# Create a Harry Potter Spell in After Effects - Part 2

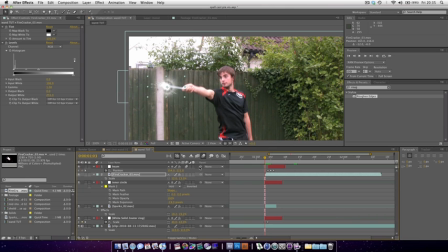(0:04)
What I'm going to do is on the first frame, hit S, and then keyframe the scale by checking this stopwatch, page down one frame, and then increase the scale a little. And that just gives it a little bit more life, increasing the scale.
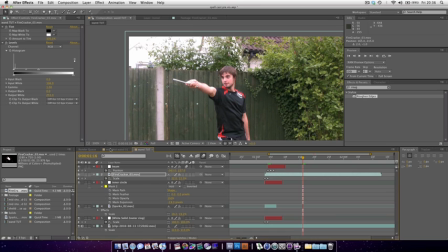(0:23)
But just show the mask position again. And just make sure it is feathered, because otherwise these sparks are going to hit the hard edge, whereas with a bit of feathering, they're going to look like they fade out.
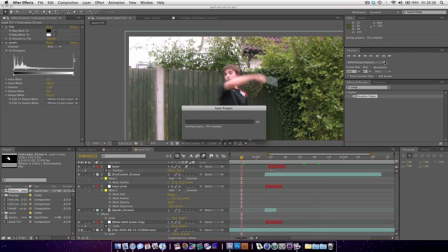(0:38)
So we just save our project and preview it back very briefly.
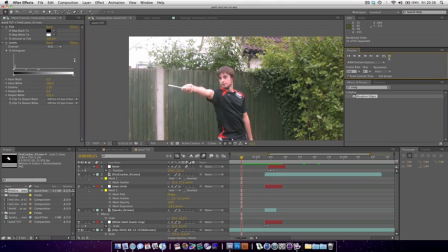You can see already it's looking very cool.
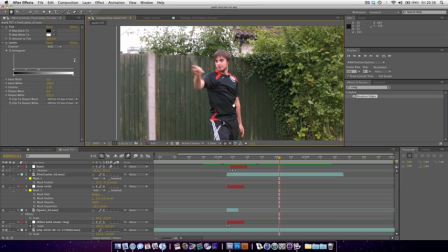(0:57)
Now the only thing we're missing really, because the spell's looking pretty complete, is just some real life interaction. The way you might go about that, actually got rid of something. The way you go about that
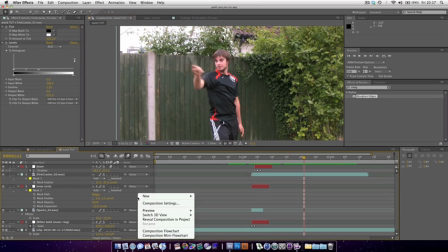(1:19)
is adding an adjustment layer, right click, new adjustment layer.
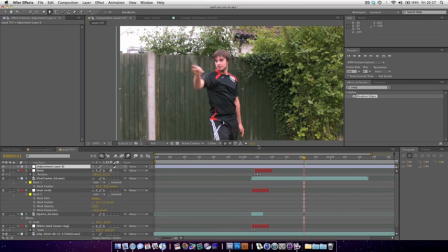(1:25)
We're just going to pen out some of the areas we think it should, the light should hit. I'm just going to very roughly draw on his arm,
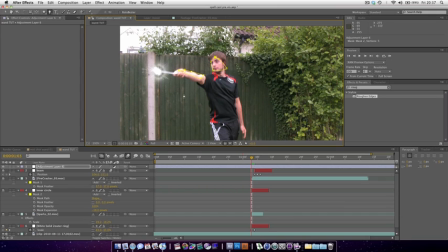(1:42)
his face. You do this very detailed. Me, I'm just showing you what to do.
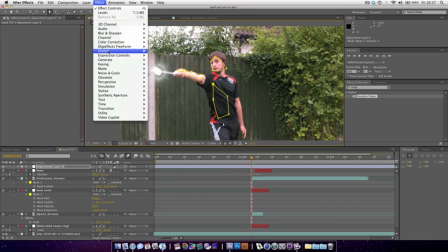(1:49)
And then effects, color correction, exposure.
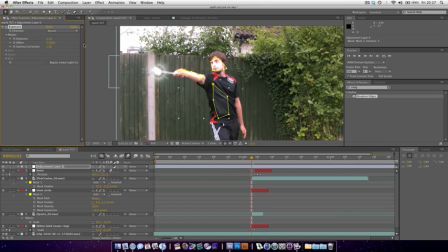(1:53)
Just increase the exposure a bit, that's going to increase the brightness, as you can see. And then feather them all. Select all the masks, hold down shift, and feather it out.
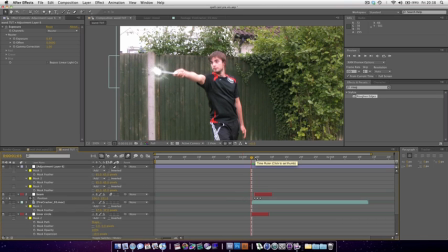(2:12)
May not look like much, but it's enough to sell the effect. Let's begin it here. Go to there and fade it out.
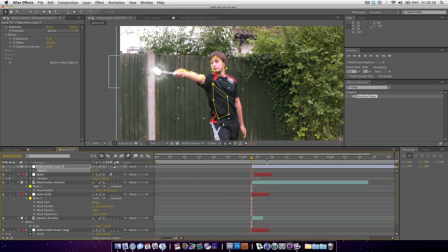(2:27)
So let's hit T for transparency, go to the first frame, start keyframing, and then by here, bring it to zero. Like that, beautiful. You might want to actually keyframe the masks.
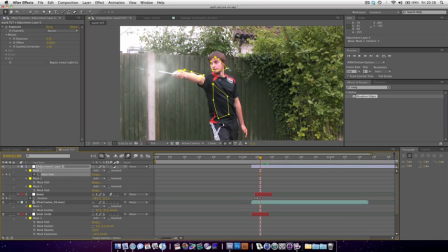(2:43)
The way you do that, hit M to show the masks, and keyframe the mask path, and then you can start adjusting. And then each frame you can change the mask slightly.
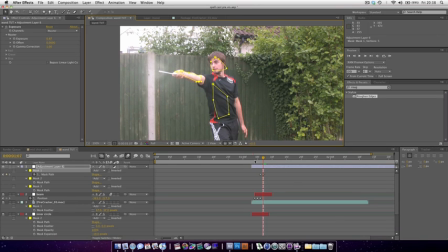Just like that.
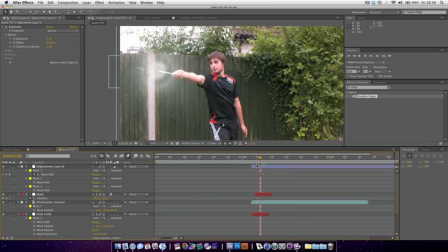(3:10)
So that's looking awesome. Like I said, we want to add some glow.
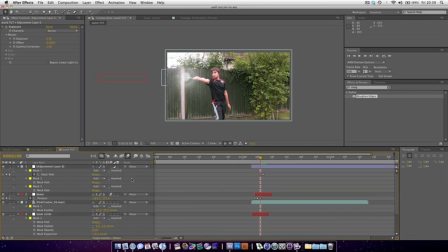(3:18)
So you could add it to the whole composition, but that will start to glow some of the background colours. But you might want that, so we're going to create a new adjustment layer. Effect, stylize, glow. It's also an effective way of creating some kind of soft focus style effect.
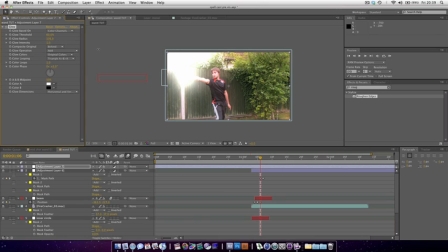(3:35)
Just increase the radius to blur it out a bit so you don't notice it so much. Decrease the intensity, you don't need it that intense.
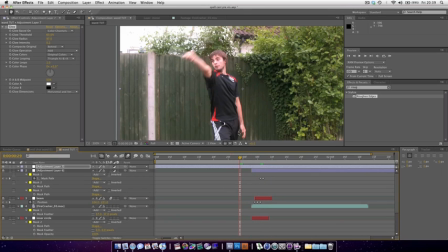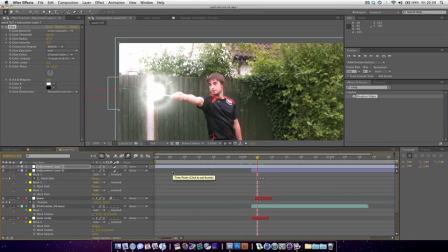So that does look cool.